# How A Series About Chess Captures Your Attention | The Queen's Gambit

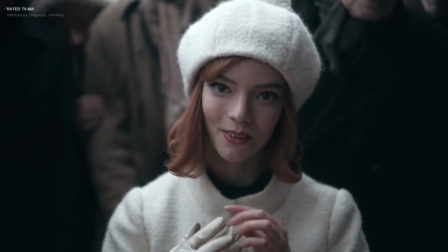A friend of mine who had notoriously bad recommendations when it comes to film recently recommended me The Queen's Gambit,
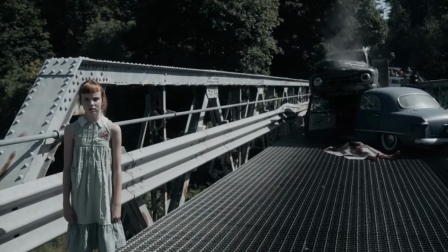a Netflix miniseries about an orphan and child prodigy obsessed with chess.
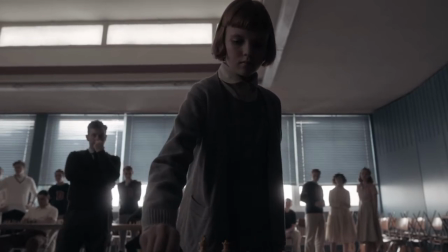He described it as, well, a show about chess.
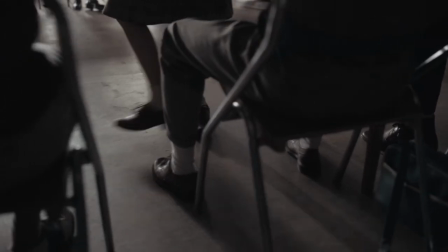I was curious not because of the concept, but because the first question I had was,
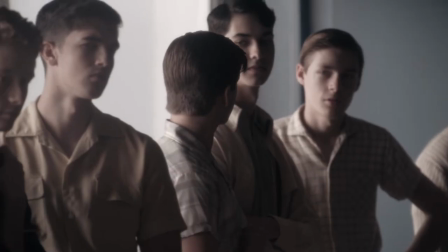how do you make a show about chess interesting?
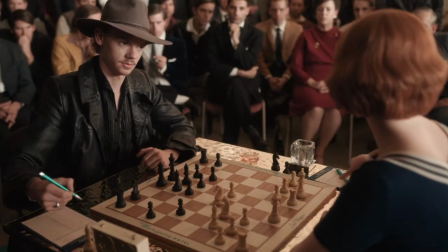Let me be clear, I'm not saying that chess isn't interesting.
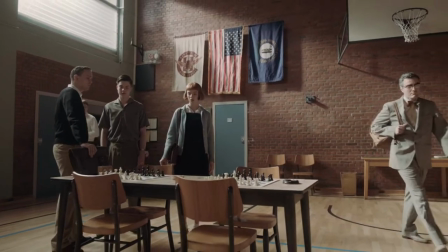I couldn't really say either way if a chess tournament would be exciting or not because I've never been to one.
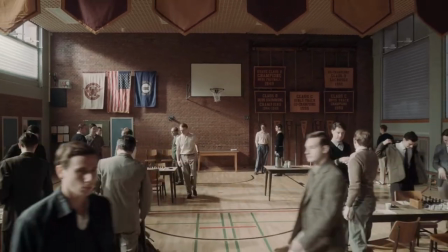But I do know that for a filmmaker, capturing something as mundane as moving pieces back and forth on an 8x8 grid
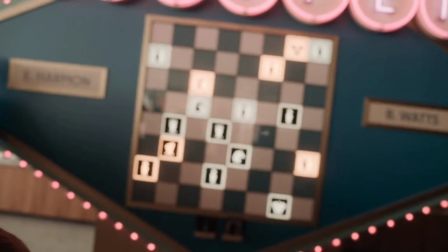and making it appealing to chess fanatics and the average viewer alike would be a challenge.
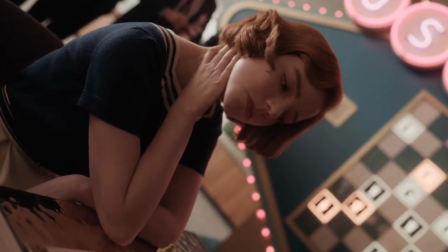With that said, the show had my full attention from the first episode, so I wanted to do a deep dive on the camera techniques,
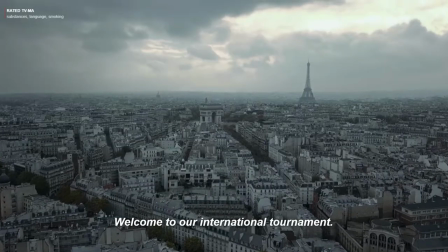lighting arrangement, video editing, acting, everything that denies you the right to look away from your preferred viewing platform.
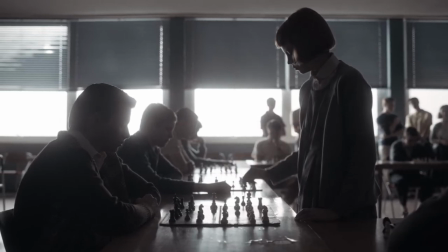I avoid spoilers that relate to the overarching plot, so if you haven't seen the show yet,
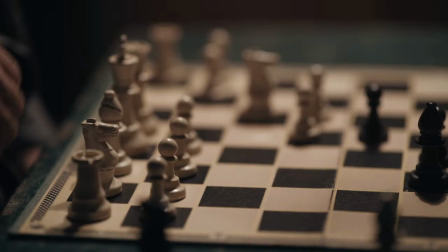rest easy, and let this be my wholehearted endorsement of it.
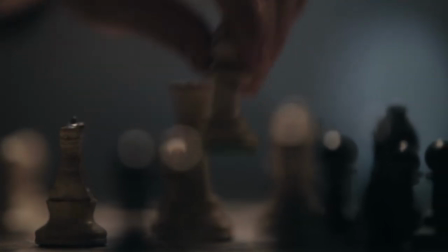If you have seen it, I hope you find the little details just as interesting as I do.
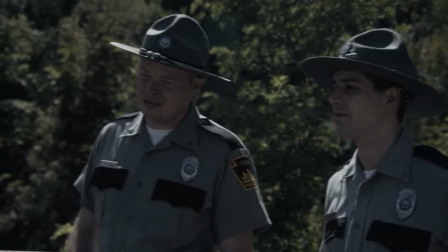Let's start from the top.
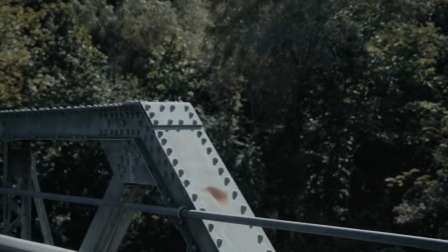How do you start a show where the main protagonist's parents are dead or gone without immediately depressing your audience?
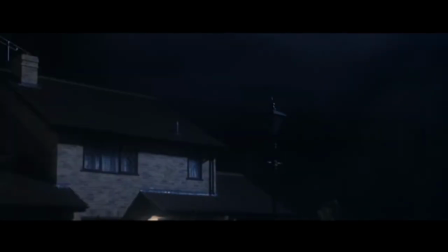Some directors would introduce a bit of magic to pique your curiosity. Others might curb the mood by singing the problems away.
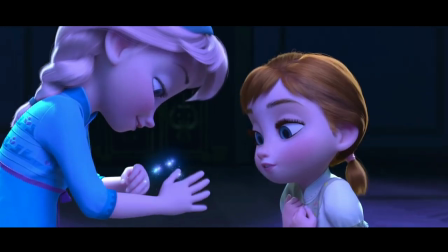It's a hard knock life.
And still others might opt to use both of those tactics.
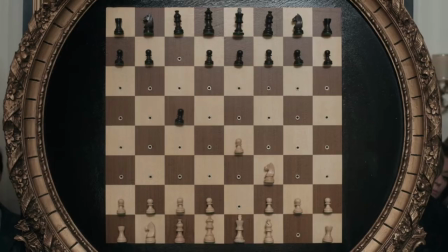Do you want to build a snowman?
But those aren't really options here, so instead,
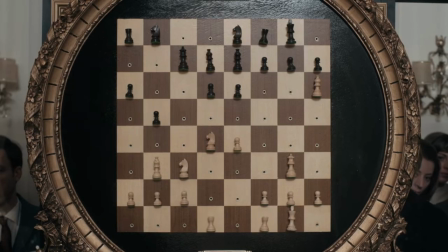director Scott Frank chooses to start at some other point in the story as if to say, don't worry, she'll get there eventually.
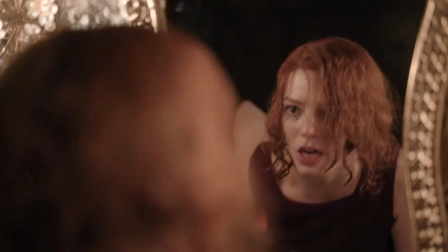And a little tease at the beginning is a pretty effective way at piquing your curiosity?
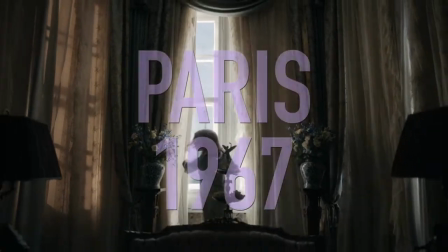The narrative structure is mildly tossed around in another way too.
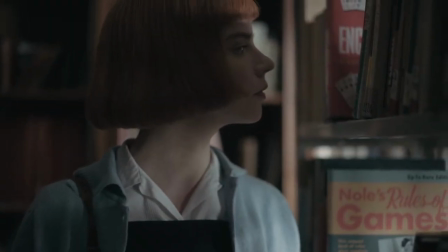Every so often, we catch a glimpse of what life was like before living at the Methuen Home Orphanage for Girls.
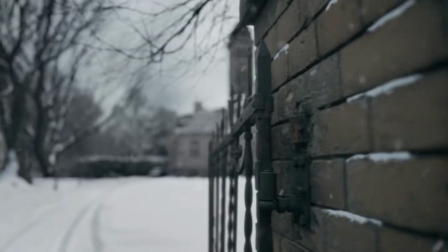Rather than being upfront and telling it chronologically, they plant this seed in our heads.
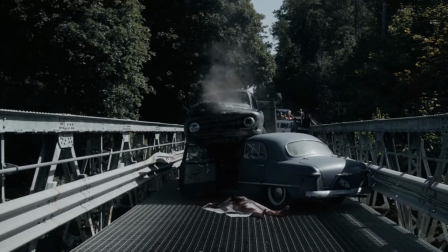Who was Beth's mother, and what were the events that led her to being orphaned?
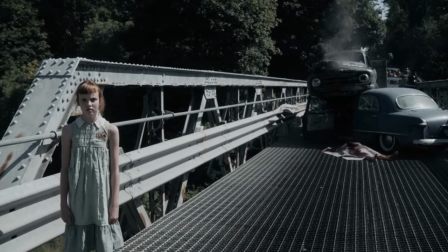It stays in the back of our minds, and slowly, we piece it together.
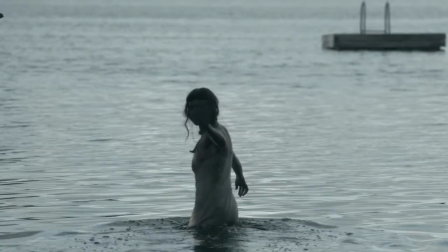And if you want the picture to be complete, you'll stick around till the end. But we have yet to get to the actual game.
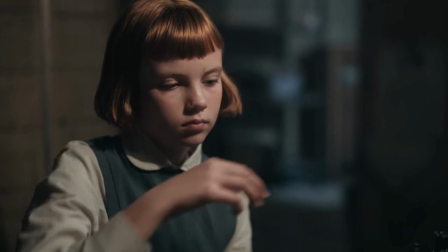The actual matches are filmed with unique styles that complement the theme and plot at that time.
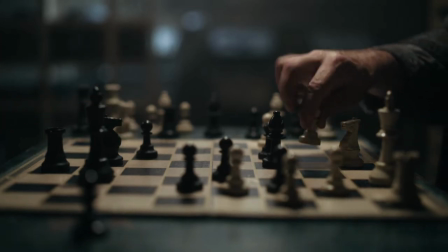Take this game. Beth plays against Mr. Scheibel, one of her first matches ever played.
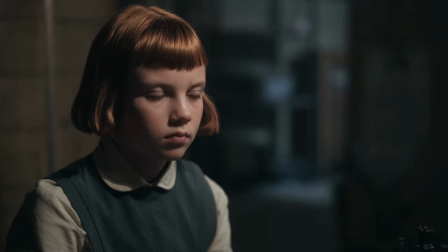And Mr. Scheibel says, "You're gloating."
Beth said nothing and has this almost blank expression on her face.
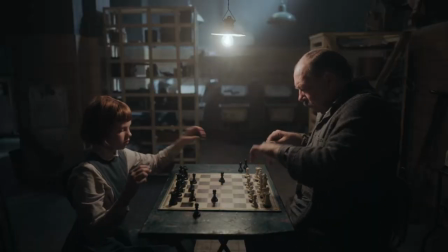So how can she be gloating? Look at the way she moves her pieces initially,
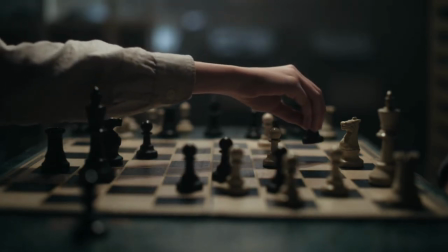and then again when she moves her pawn into a position that they both know will end with her victory.
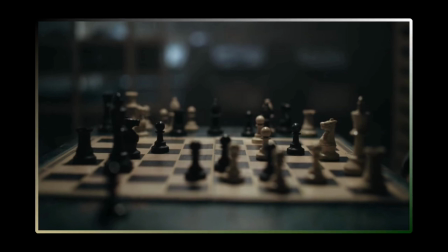It's slower, more deliberate, and has more impact. She is taunting him, but it's subtle.
It was close. I still beat you.
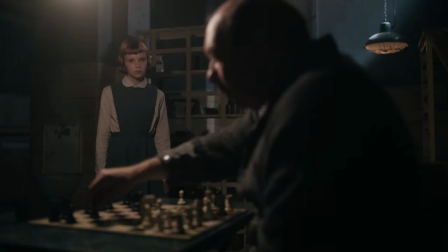Or he's just angry, however you choose to look at it.
I'm not mad.
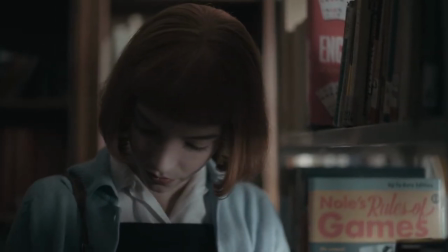Just play.
But at some point, Beth has to grow up. And with that, she learns chess is more than just a game.
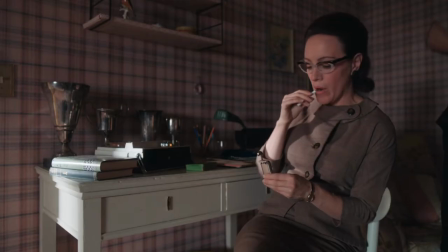But chess can also be... what? Beautiful.
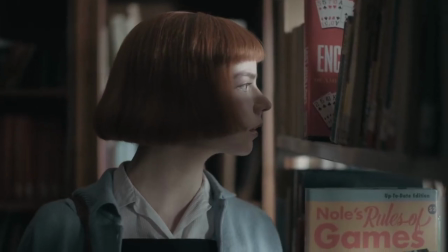And what she means here is... sexual.
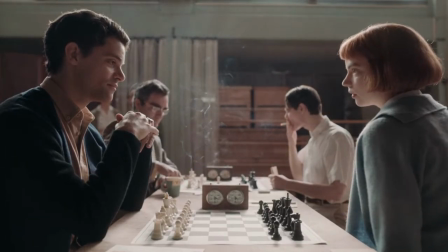Seriously, here's a match that has more sexual tension than most romance films.
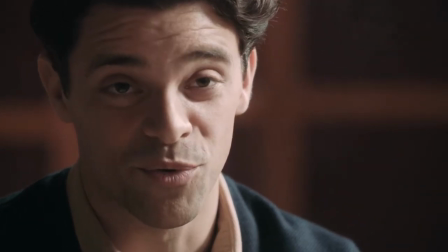First, the opening banter.
Looks like we've been stalking each other.
The exchange of looks.
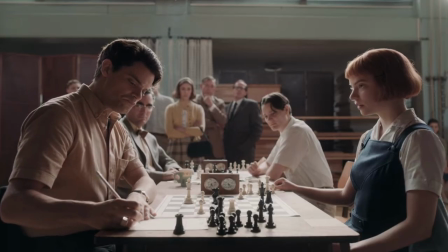And the actual game, of course.
Do you want to start my clock?
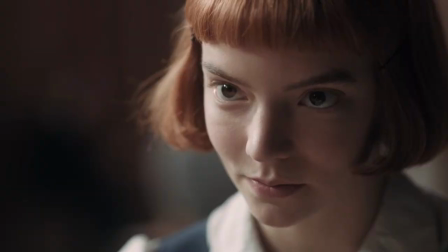Some moves are slow and deliberate, but gentle, not aggressive.
Jesus Christ, Harmon, you're humiliating my rook.
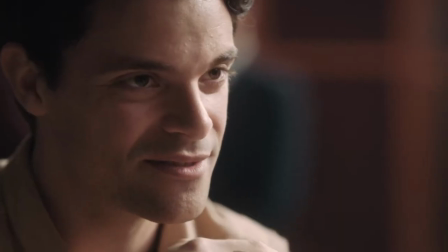I think we can tell what Harmon's thinking about here.
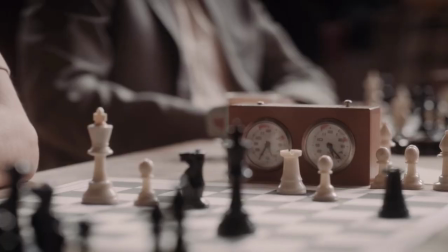And the relief when it's finally over.
Damn. Was it good for you?
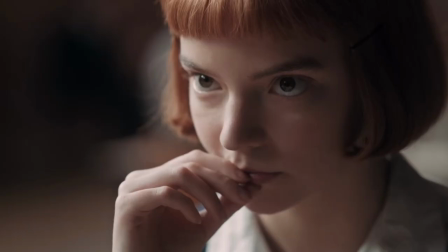Oh yeah.
Big credit goes to the actors, Anya Taylor-Joy and Jacob Fortune Lloyd, with their subtle expressiveness
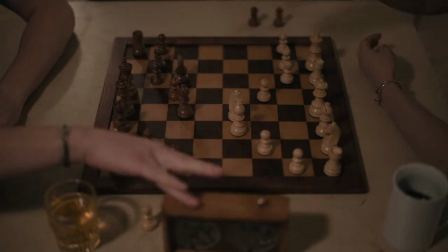and the director, Scott Frank, for putting it all together.
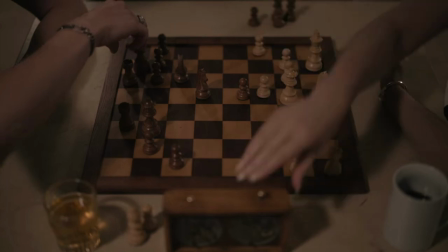If you can do that with a chess match on screen, you can pretty much do anything.
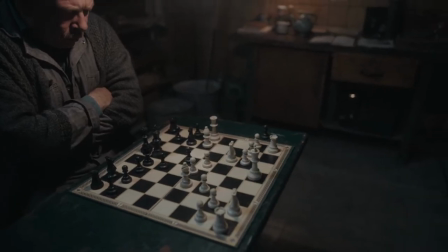Sometimes the credit has to go to the gaffers.
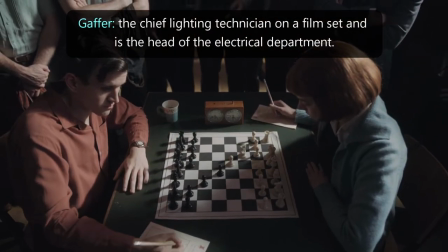I love this one scene where the light cuts the chessboard at a diagonal, putting both players in their own corner.
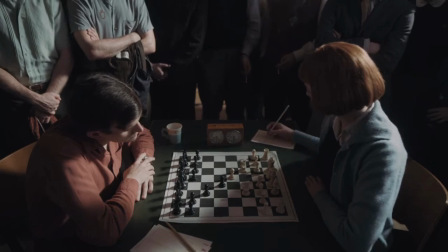Light shines on the player who's confident and currently in control of the match,
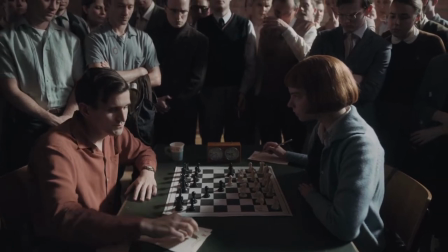whereas darkness envelops Beth, who is nervous and for the first time suffering from losing the mental game.
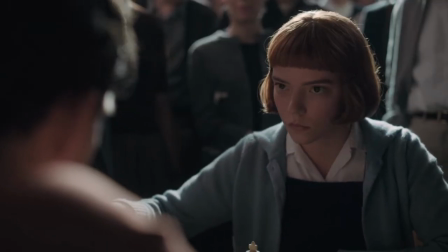Everything her opponent does throws her off, showing up late, moves without hesitation, yawns.
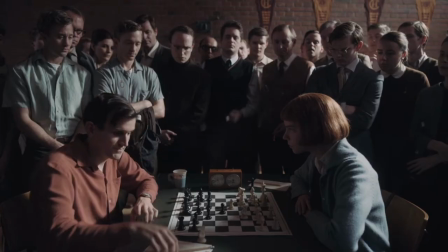It's making it harder for her to think.
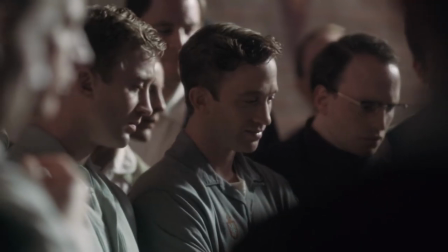And while acting and camera angles contribute to the atmosphere, I think it's the lighting that really drives the point home.
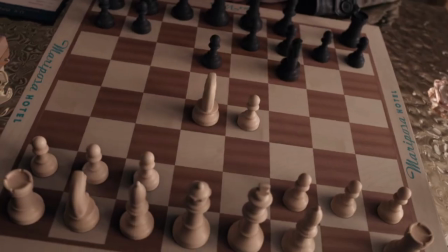And there are times when the moves are visualized on the board.
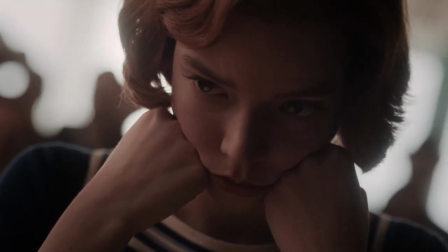A representation of Beth running through the moves in her mind, akin to how a program might run through all the possibilities before finding the solution,
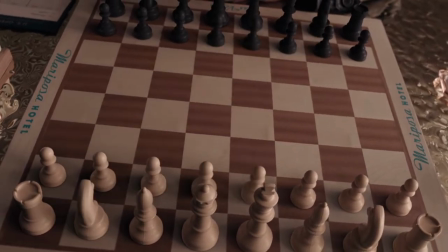making her feel more like a superhero than a chess player. Not every match held the same weight though.
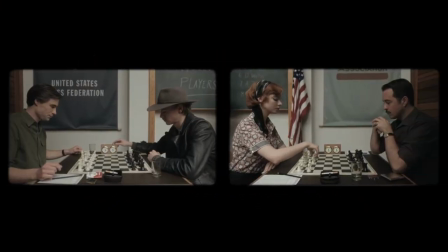One tournament was glossed over with a quick montage, which felt cheap to me, but possibly necessary for the sake of time.
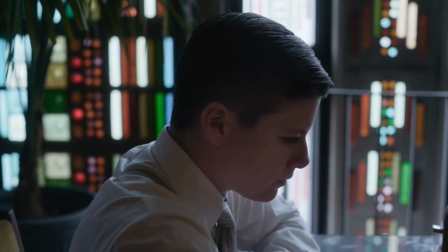And some scenes were entertaining, but I imagine would never happen in a real chess tournament,
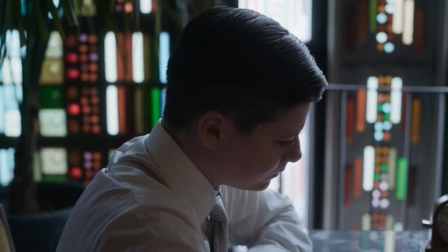like the theatrics of staring your opponent down from across the room, or impatiently tapping your foot at them while you wait for their next move.
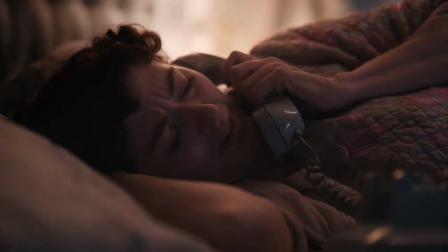But Beth Harmon isn't just a chess prodigy. She's a person.
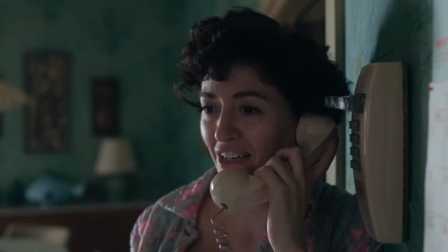After all, chess isn't the only thing in life.
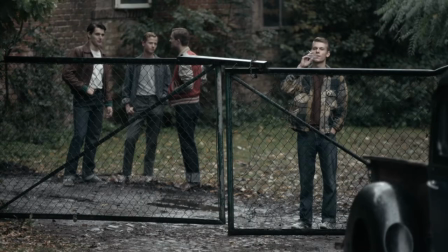Choosing to show the side of her that is interested in boys, nice clothes, and socializing.
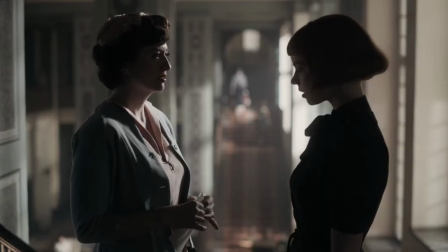Ooh, you're so tender, I must surrender. My love is your love now and forever. And has the same problems ordinary people have with relationships,
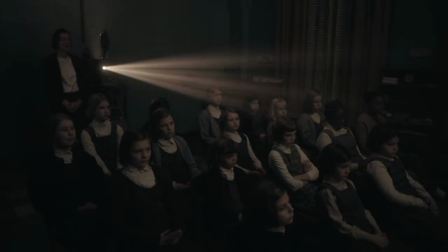drugs, and puberty.
Mom, I started my first period.
Well, what do you know? Helps her be a bit more relatable.
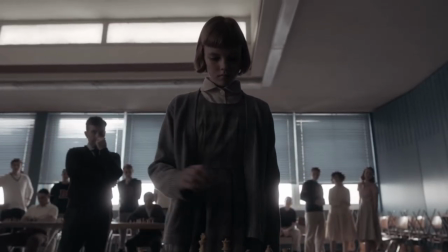Before I close out here, there are a few little pieces I wanted to mention, but couldn't find anywhere else to work into the script.
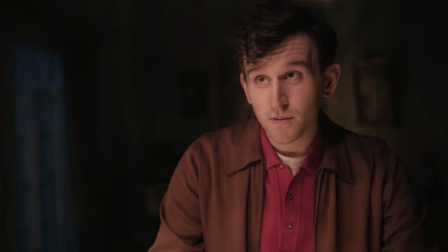Remember how I mentioned Harry Potter earlier?
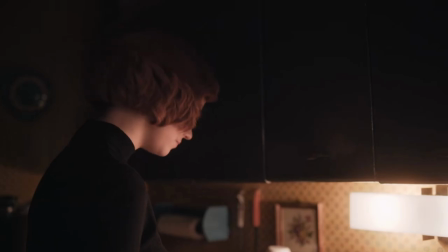Well, this guy, Harry Melling, who used to play Dudley Dursley, is now playing Harry Beltic.
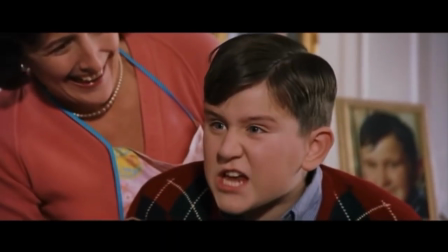Feel old yet?
36, but last year I'm 37!
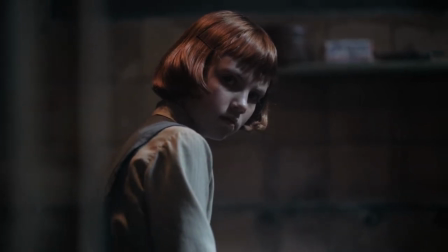Beth Harmon was taught by a custodian to play chess.
You resign now.
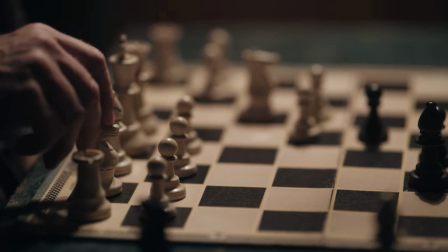Which reminded me of another film in which a child was taught karate by a repairman.
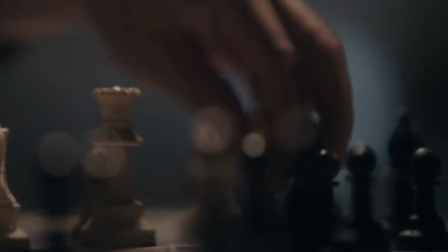Wax on, wax off.
Interestingly enough, The Karate Kid was released in 1984.
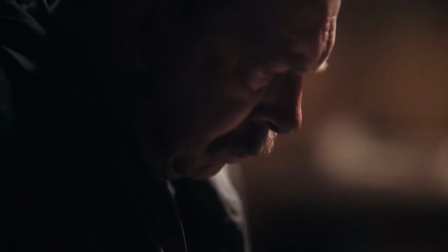Only a year after the Queen's Gambit novel was published, which the show was a faithful adaptation of.
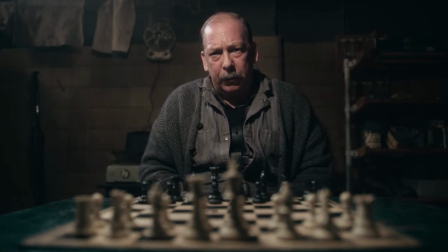I'm not sure if one inspired the other, or if creators in the early 80s just had an inclination towards unlikely mentors.
You've got your gift.
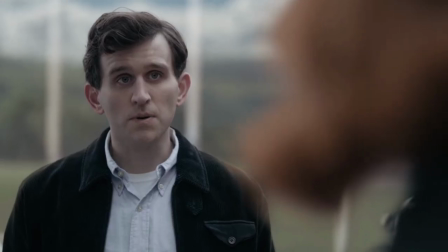And you've got what it costs.
While I love this show, not every scene was perfect.
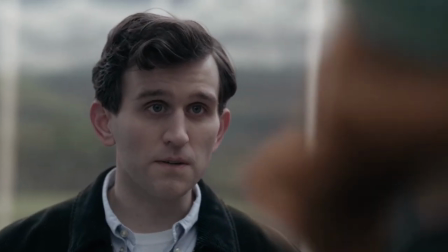My dad drank. Your eyes are just like his eyes. I really hope not.